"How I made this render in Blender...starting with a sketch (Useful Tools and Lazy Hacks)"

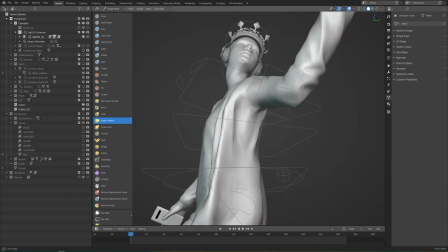(20:20)
As you can see before it was kind of moving in a very unnatural way thanks to the rig and it was kind of following along with the body rather than falling due to gravity.
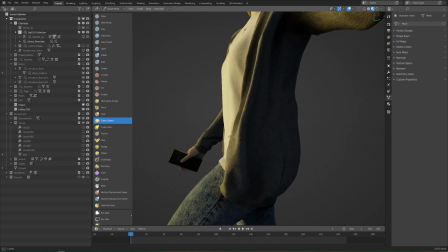(20:28)
So I tried to fix that up a bit and sharpen things up because, of course, it's a photo scan, so it's not going to be a perfect topology here, but we can still make it work.
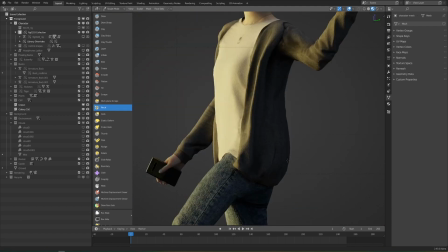(20:37)
And I think just cleaning up some of these edges that were a bit too rounded due to the lower resolution of the scan,
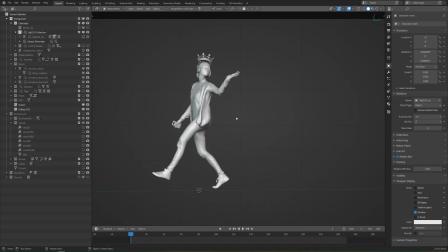(20:43)
just doing that manually with pinch brushes and grab brushes worked pretty well. The next part was the hair, and that was a little tricky.
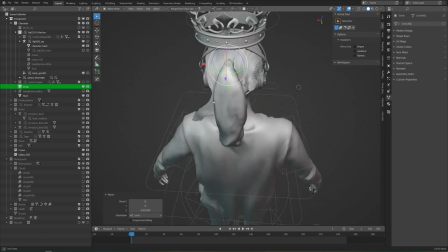(20:50)
Because, of course, the 3D scan just had mesh for the hair, it really didn't look right.
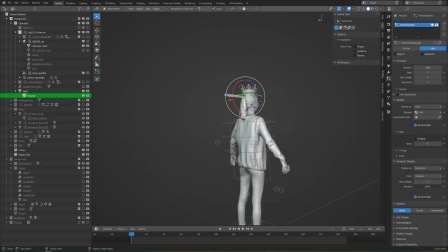(20:54)
That said, it was already the right shape and had a nice color texture to it, so it made for a great base.
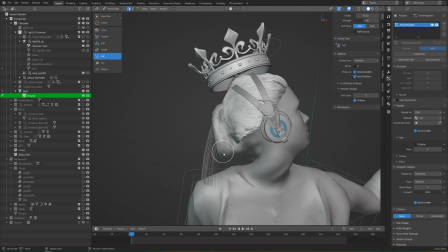(21:00)
All I really needed to do was place some particle hair on top of that, and that gave the illusion of the whole full head of hair.
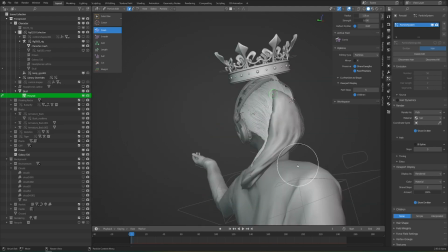(21:07)
This is exactly the same thing that I did in my previous render and it worked out there, so I did it again here.
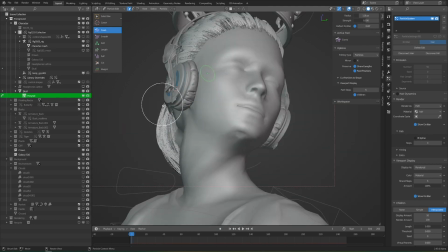(21:12)
It's pretty quick to add, pretty quick to render, and overall works out well. But of course, this is not going to work well for animation.
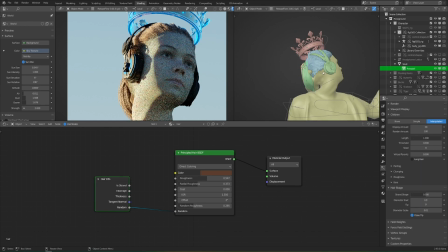(21:19)
It pretty much only works for static shots, so it's definitely hacky. So if you have a bunch of scans and you're using them for architecture renders or something like that,
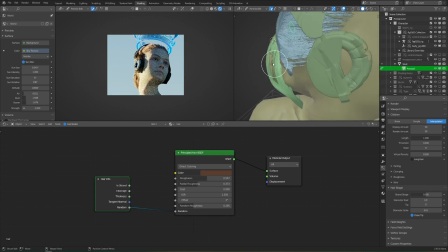(21:28)
or maybe they are animated but they're kind of background characters and it's just too obvious that they're completely made of one solid mesh,
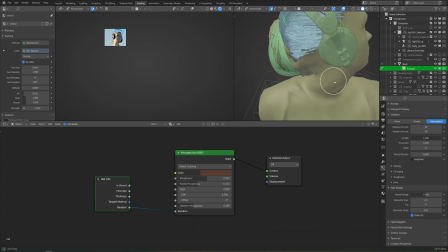(21:34)
then I'd definitely recommend giving this technique a try. I think it would work equally well for dogs and cats and things like that, but I haven't really tried that yet so I can't say for sure.
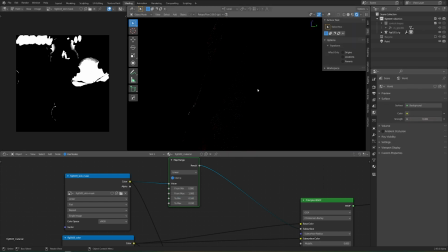(21:42)
Next I went back into the character file itself and started messing with the skin mask that I'd created earlier.
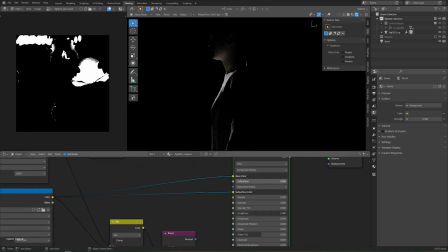(21:48)
I'd used it to place subsurface scattering only on the skin, but I realized that it might be helpful to have some subsurface scattering on the clothes as well, but just a minor amount, and of course it shouldn't scatter to red,
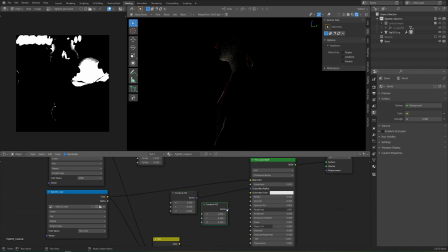(21:58)
it should scatter more to white. But just having that tiny amount of light coming through the clothes definitely helped make it look a bit more realistic. It can't be too soft, but just a touch is nice. There is a chance though that if you do that, then it'll wash out your bump details,
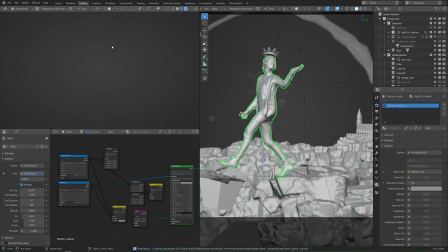(22:13)
so you might want to increase those in proportion. or make sure you're using the random walk method.
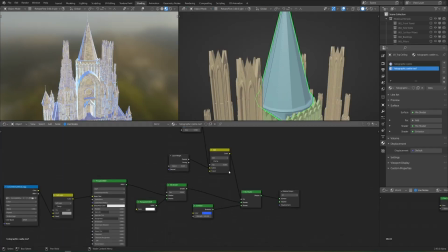(22:19)
At this point, I was pretty close to my deadline and only had time to make a couple of minor changes.
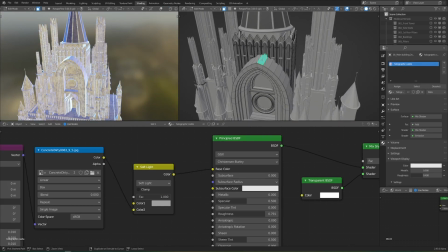(22:24)
One of those was making the castle in the background a little bit more interesting by adding more colors to the trim because just one solid color,
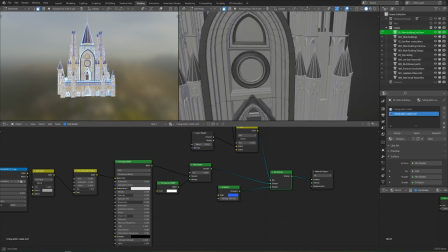(22:31)
even with a bit of texture, still looked very boring. A second color for parts of the roof and parts of the trim definitely helped here.
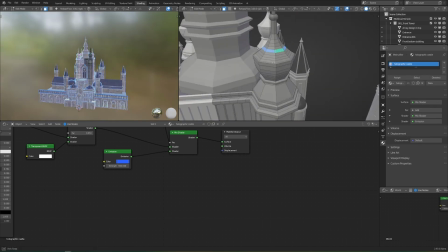(22:39)
And while in this shot, it might look like I'm making the contrast between the two very extreme,
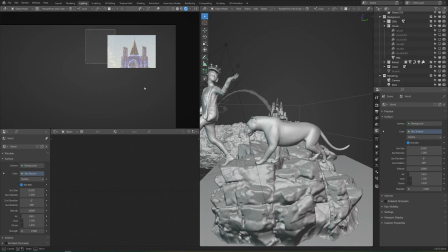(22:44)
Remember that this is going to be kind of dulled down by the atmospheric haze so the extreme contrast here will actually become a lot more of a subtle difference once we put it into the scene
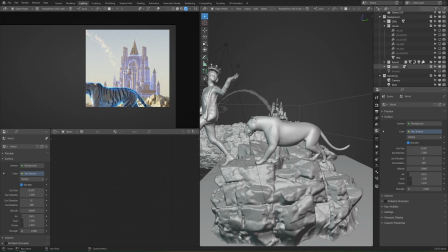(22:53)
itself.
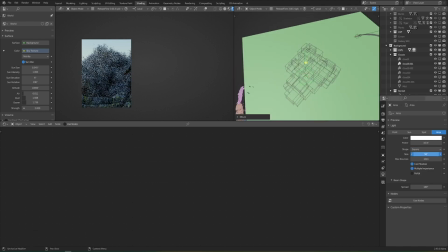(22:54)
I also experimented with really upping the chaos by making the big cloud in the background actually the result of smoke from a forest fire
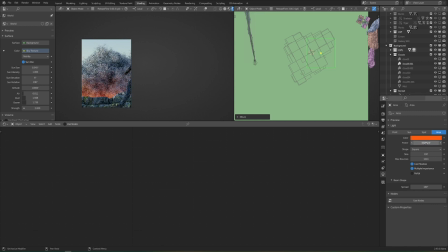(23:02)
by making the cloud a little bit more dense and then putting a bunch of these red lights below But it just didn't quite work with the rest of the
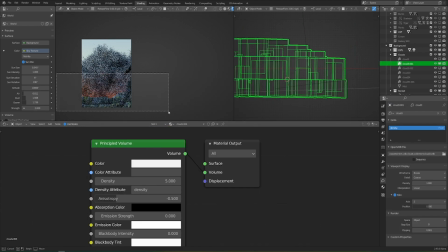(23:10)
scene and it kind of threw the colors off and I didn't quite like it,
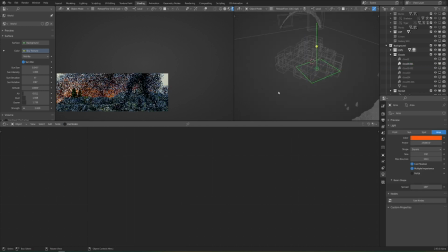(23:13)
but I thought the idea of it definitely fit and it definitely added that level of chaos that I was looking for in the background,
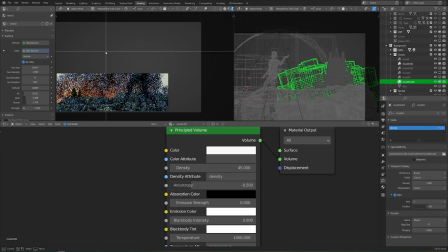(23:19)
but again it didn't quite work and it was a bit too on the nose. So I decided at the end to get rid of it.
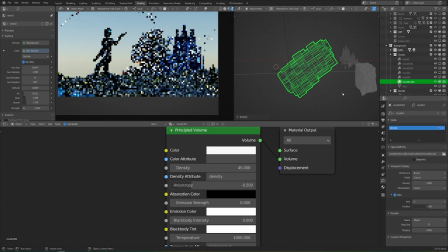(23:25)
I did spend a bunch more time though tweaking the shapes and the locations of the clouds just to try to frame the composition as best I could. I wanted there to be enough detail in the clouds to be interesting, but not so much that it screams for attention.
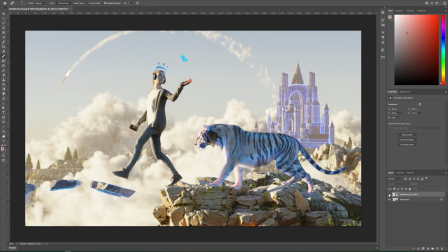(23:39)
Eventually time was up and it was on to compositing, and in this case I did that in Photoshop. I did a whole bunch of minor adjustments that are totally cheating but I thought it made it
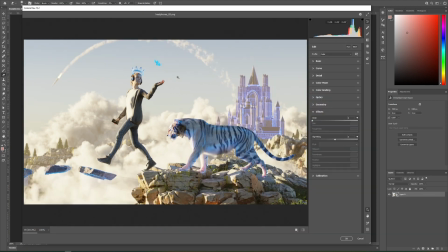(23:48)
look better and of course when you're working with just a still image you have way more flexibility.
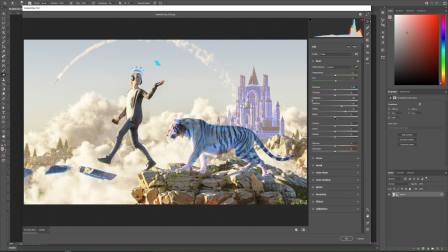(23:53)
There's not really any value of being a 3D purist here and doing everything in 3D unless of course it's specifically required for your project.
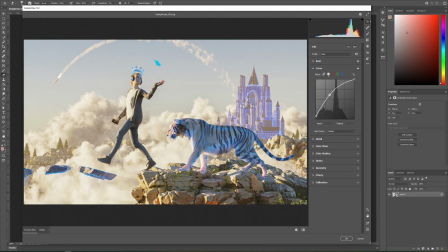(24:01)
As you can see I really like using the camera raw filter in Photoshop which is essentially just light room inside of Photoshop
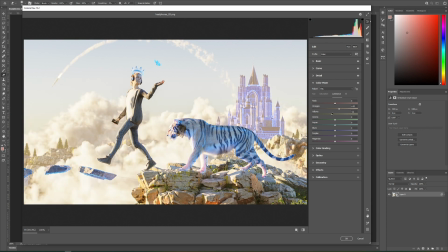(24:08)
and by messing with the curves and the color temperature and the color balances then I was able to experiment with a whole bunch of different looks pretty fast. One piece of advice that I got a long time ago that I still find really useful is that when you're working with sliders like this just push them all the way to the max just to see what happens first.